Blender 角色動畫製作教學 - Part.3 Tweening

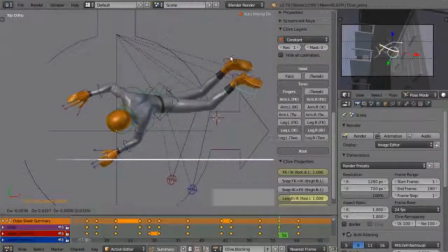495s
But if you just, with the grease pencil, it's easy just to quickly try a few ideas, see what works, and then base your actual posing on that.
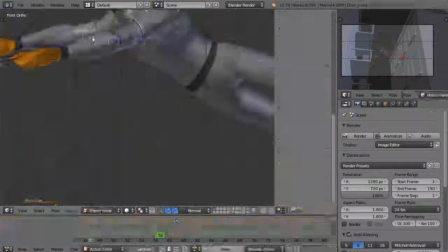503s
Save yourself a lot of time doing that. As you can see, he's actually, this time around, he's leading with his upper body,
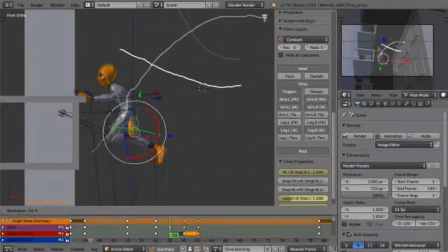512s
as opposed to the previous two jumps where the feet have landed first.
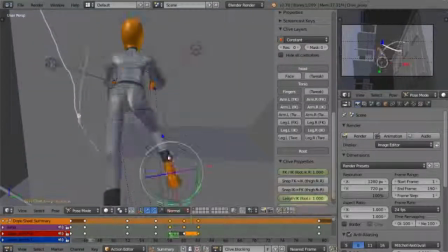518s
And I've also actually introduced a little bit of asymmetry in how the feet land, so that actually the right foot is going to be landing slightly before the left.
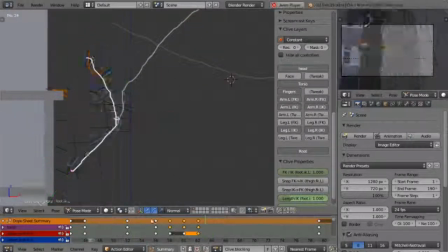526s
These are all just things to break it up. Human bodies very rarely move in a completely symmetrical way.
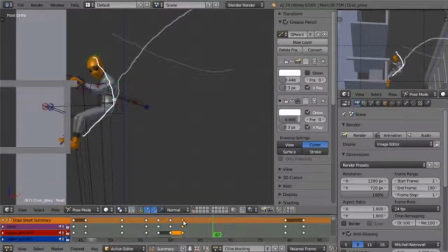534s
And so you can just make things look a bit more natural, even though these are fairly symmetrical poses.
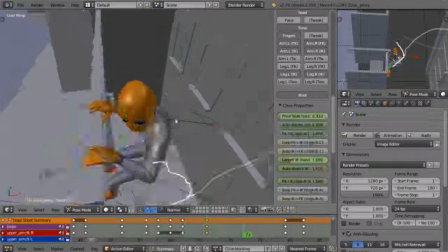540s
Just break up when things land, when things kick off, and just change the symmetry around a little bit.
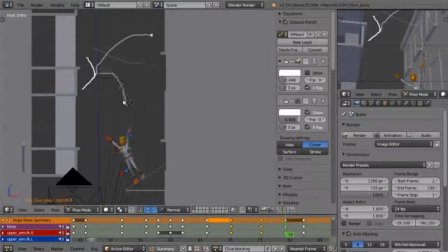547s
So here he's going to a bit of a compress before jumping downwards.
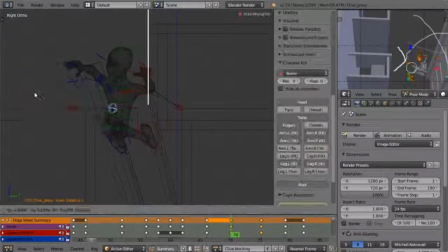553s
So once again, I'm trying to keep this from getting too linear,
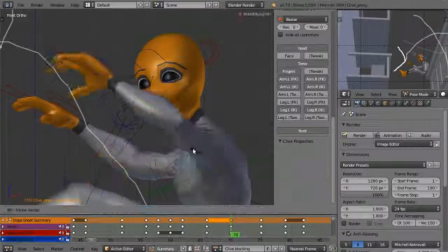557s
and I've drawn in a little arc there just to make it clear to myself that I want to follow an arc.
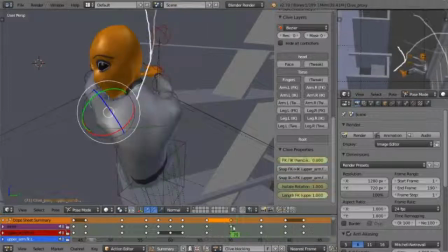564s
He's going to kick out away from that fire escape,
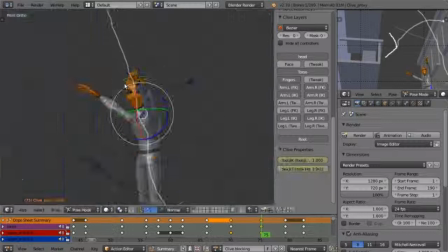567s
and so it's important that he goes backwards a little bit before actually dropping,
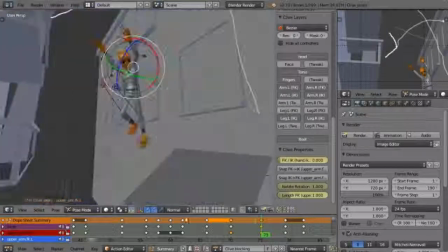573s
and to also show that in the pose with a bit of an extended leg.
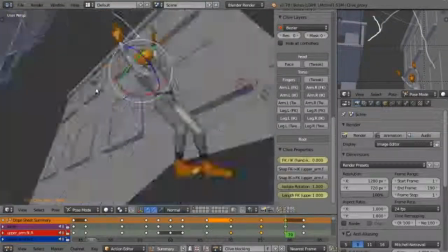578s
So then the legs come down. Once again, a bit of asymmetry.
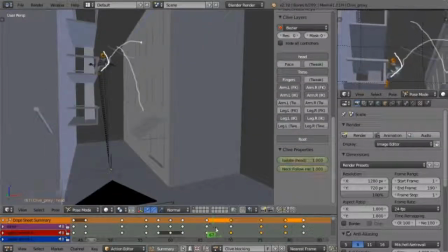582s
This time around, the left foot is going to land slightly before, and yeah, I've got the arms up.
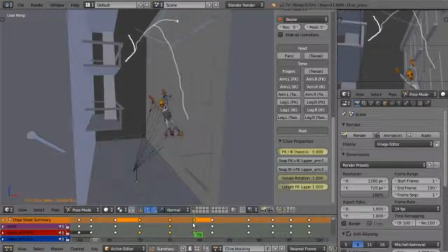589s
I'll probably revise that a little bit, because once again, I don't want to completely twin what happens.
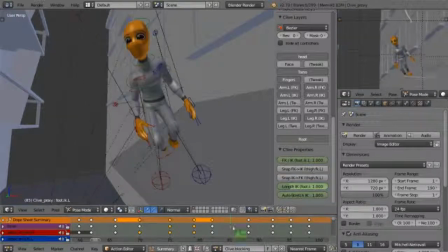594s
But yeah, a lot of backwards and forwards. You find yourself going forwards doing a few tweens and then find
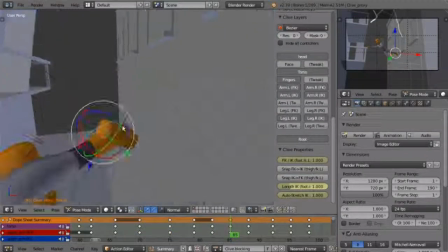602s
an idea, and then that makes you have to go back and adjust the previous poses. But that's fine because we're only dealing with a few poses at this stage.
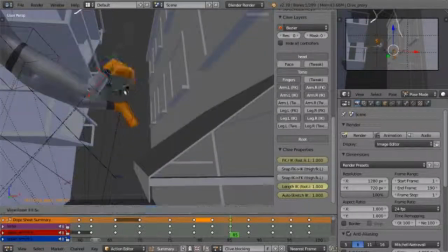609s
This is exactly the time to be doing those sorts of experiments.
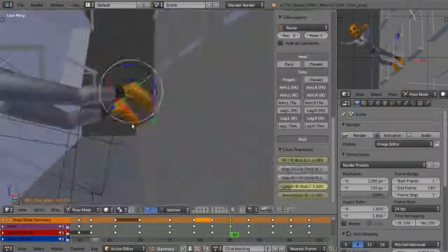613s
So for example, I'm tweaking the feet here, but pay attention to what the arms are doing.
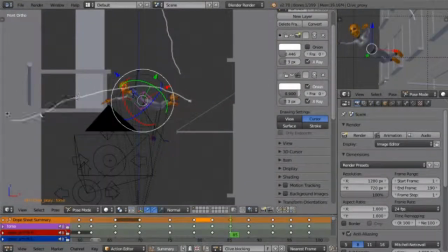619s
They're actually coming forward, which seems like a perfectly reasonable thing, like a bit of a superhero pose.
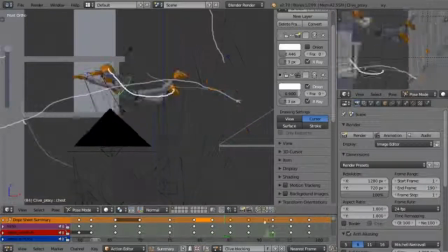627s
But as I went forward, I actually found that wasn't going to work for me.
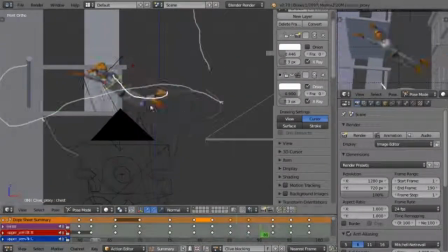632s
So there I am, sketching the arc, trying out a few different ideas,
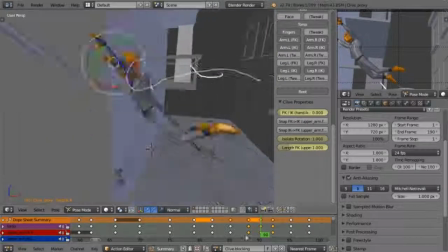637s
and it looked okay, but I needed to change a couple of things I found.
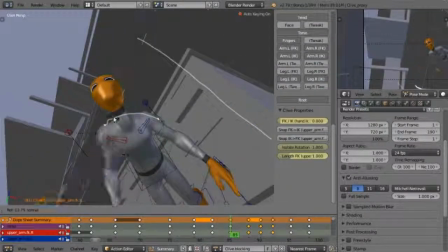643s
Firstly, we didn't have a very good overlap with the arms. As he comes down and hits the canvas, that wasn't quite working.
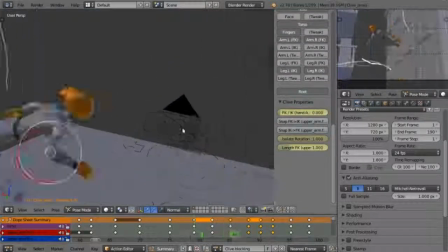651s
Secondly, as he was bouncing off the canvas, it really didn't have the effect of the trampoline that I was after.
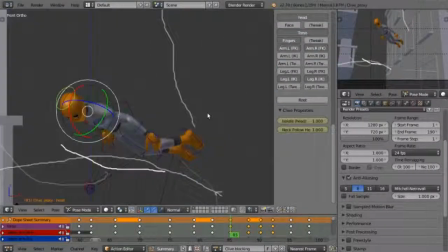657s
So there I am, I'm going in and adjusting those arms, and this is to introduce some overlap into the arms.
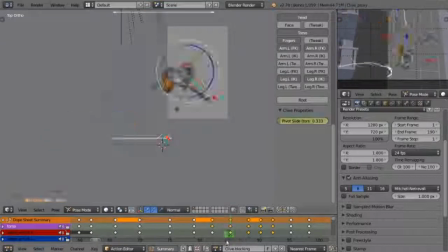664s
So before his arms come forward, they're going to be back a bit, and this will just show a bit of a,
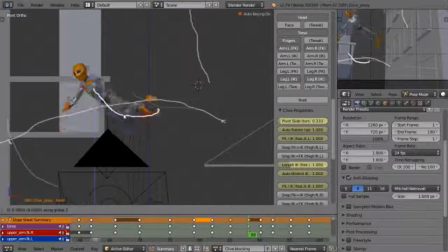670s
like his arms slap down a little bit as a result of hitting that canvas.
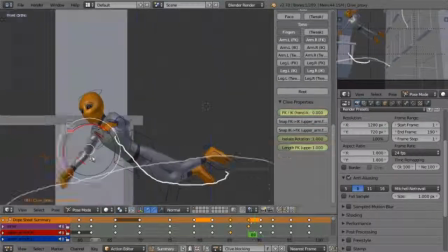675s
And as he comes up, I also made him jump a little bit higher. So you can see he's now above that original sketch that I'd done.
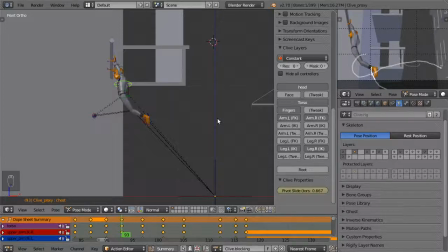683s
And this all just adds to the dynamic. You really want to be pushing poses at this stage and really trying to make it as dynamic as possible. As we get into this section where he comes around the pole, it's a good place to demonstrate my preferences for FK versus IK.
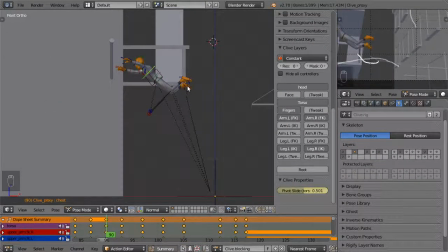699s
Now, as I've said before, I tend to favour IK feet and FK arms, and that's because most of the time the feet are either in contact with the ground or about to be.
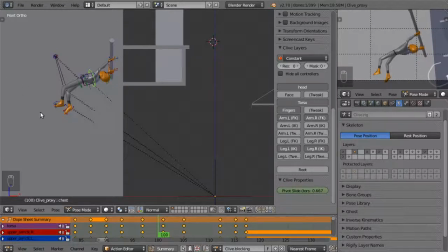711s
But in this case the legs are swinging freely, and I really want to have a nice arc to the feet as they come around. So this is a good time to use FK for the legs, and I can really demonstrate why by
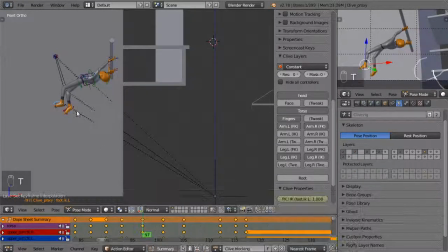726s
switching these keyframes all over to Bezier. And I'll just show you what happens to the feet. Make some motion paths. You can see what happens.